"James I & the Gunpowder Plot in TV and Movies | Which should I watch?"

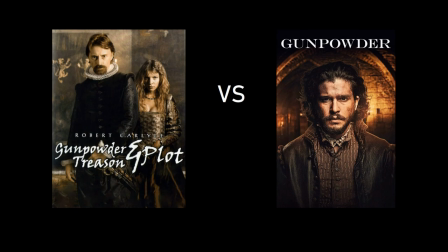Welcome to Monarchy Marathon. In this video, I'll be comparing the two options we have for the reign of James I of England and the VI of Scotland. You can absolutely watch both, but if you only want to watch one, I'll try to help you decide which is better suited to you.
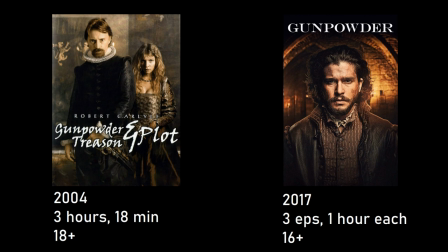Let's start with the basics. Gunpowder, Treason, and Plot came out in 2004, was 3 hours and 18 minutes long, rated 18+. Gunpowder came out in 2017, was 3 one-hour episodes, rated 16+, but if it were up to me, I would have upped that a little bit. Let's get started.
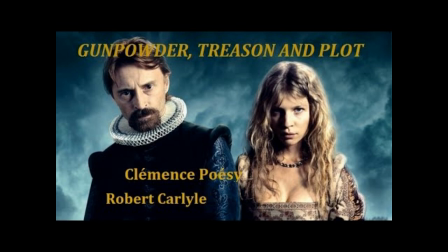Gunpowder, Treason, and Plot is a miniseries composed of basically two movies, one about Mary, Queen of Scots, the other about her son, James.
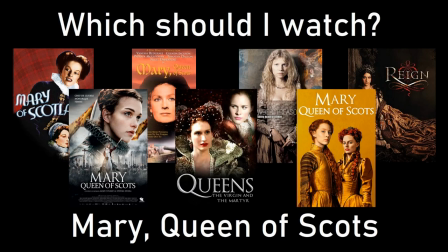For this, I'll only be focusing on the second half about James. To see the first half, please see my video, Mary, Queen of Scots, Which Should I Watch?
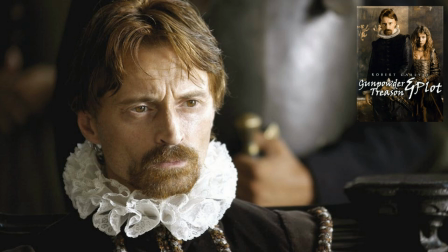The series begins with James, the King of Scotland, deciding what to do regarding his mother's death,
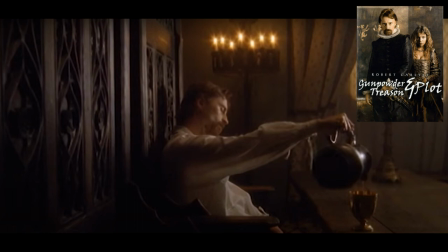then waiting for Elizabeth I to die so he can inherit her throne in England. It ends with the story of Guy Fawkes. Script. The script is a mix of plot lines and characters.
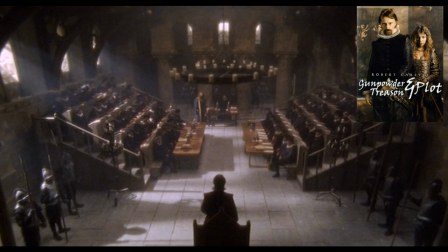It primarily follows James, showing us what he had to do to gain the throne of England and the difficulties of navigating religious politics at the time.
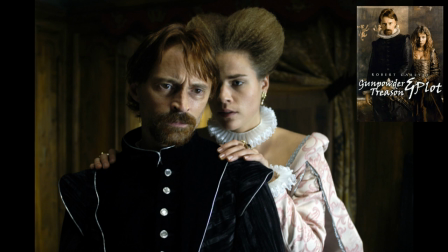It also touches on the evolution of his relationship with his wife, Anne.
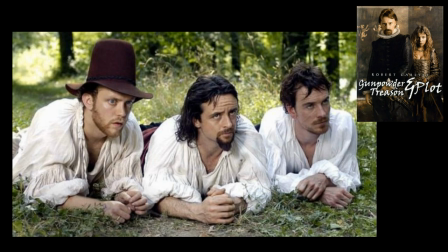At the same time, it follows different members of the Gunpowder Plot, like Thomas Percy and Robert Catesby.
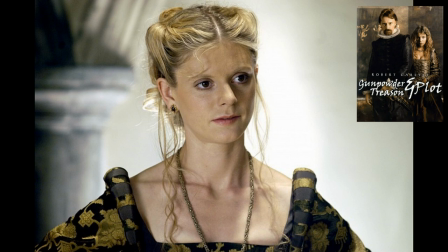Overall, it kept my attention, but you could tell they didn't have the time to develop the characters as much as they wanted.
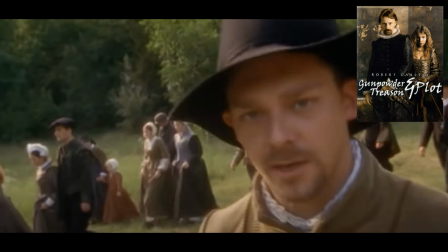They tried getting around this by having the actors suddenly look directly at us, the audience, telling us their backgrounds, thoughts, and motivations.
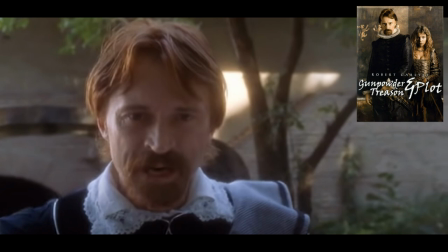I understand why they did it, but it still felt off and disjointed. Acting.
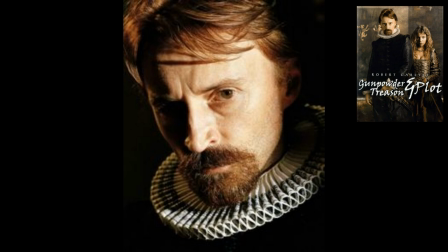Robert Carlyle as James I stole this show for me.
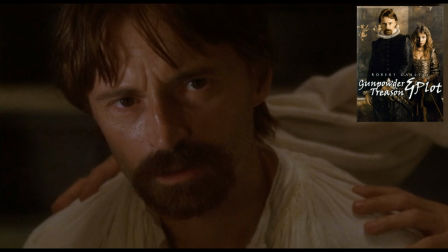He was playing a very unlikable character, yet he made him human and sometimes, somehow, sympathetic. I don't think I would have liked this nearly as much if it wasn't for his performance. Production design and costuming.
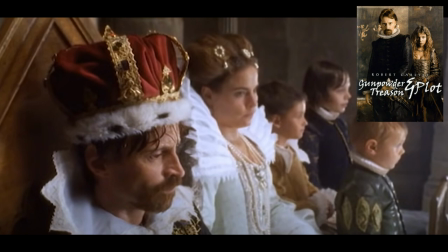This is not a pretty show, but I think that was at least partially on purpose to show us how poor the king and the country were. Nothing so weird and strange that it distracted me from the series. If you're here for glamorous aesthetics, probably not the right choice for you.
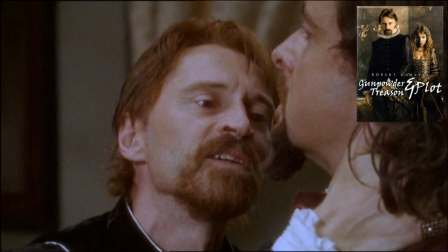Sex and nudity, violence and gore. Beware, this is another show that has a lot of forced sexual encounters. It really didn't shy away from violent sexual acts and was sometimes hard to watch. Also, gruesome and bloody body piles. Next we have Gunpowder.
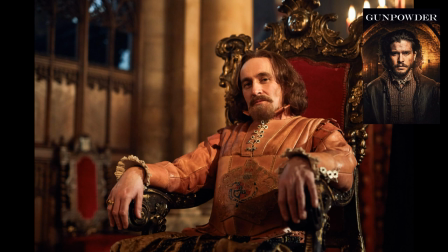This miniseries starts when James I has already been on the throne for a while and is struggling with the religious politics in the kingdom.
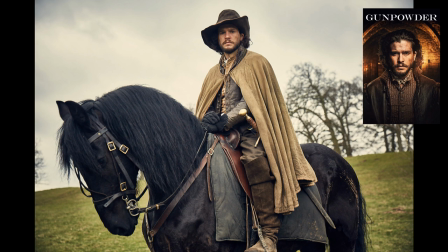The entire story revolves around the Gunpowder Plot. Script.
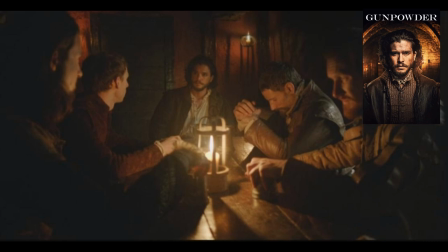The show follows Robert Catesby, the leader who planned the Gunpowder Plot of 1605.
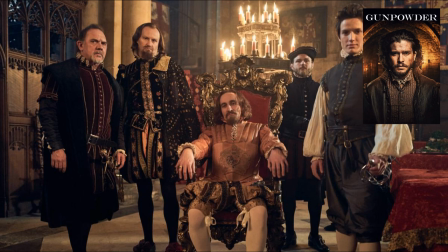The story primarily follows the Catholics' point of view and their plot against the king and Protestants,
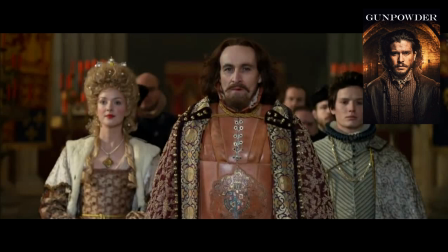with some reactionary moments from Robert Cecil and James I. King James is not in it a lot,
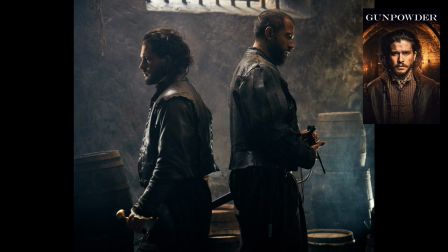but it does give the viewer an idea of his character and disposition.
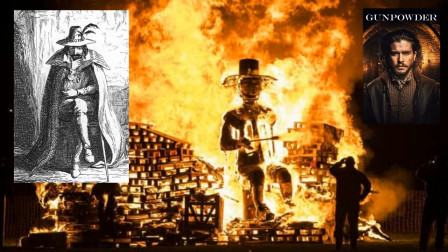It's filled with suspense and kept me on the edge of my seat nearly the entire time. For those of us outside of the UK, it's a great way to learn where Guy Fawkes Knight came from.
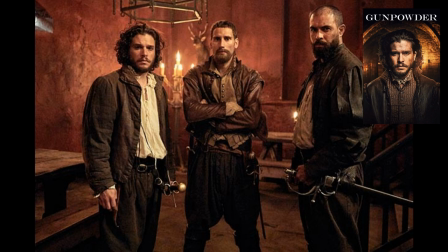Acting. I was very impressed with this cast. There was no moment that I was taken out of the scene by bad acting.
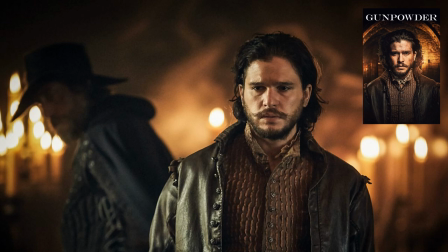I thought Kit Harington as Robert Catesby did a great job showing us his desperation.
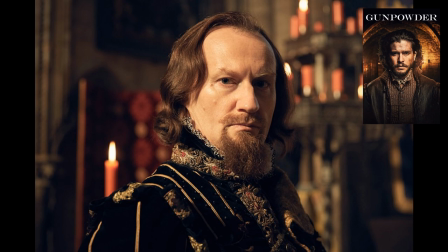Also, I'm a fan of Mark Gatiss, so watching him as Robert Cecil was a treat for me.
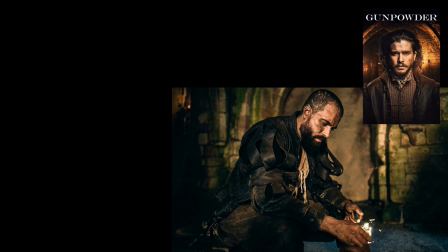It's been a long time since I've seen Liv Tyler in anything. I thought she gave us standout performances Anne. Guy Fawkes was played by Tom Cullen, and James I was played by Derek Riddle.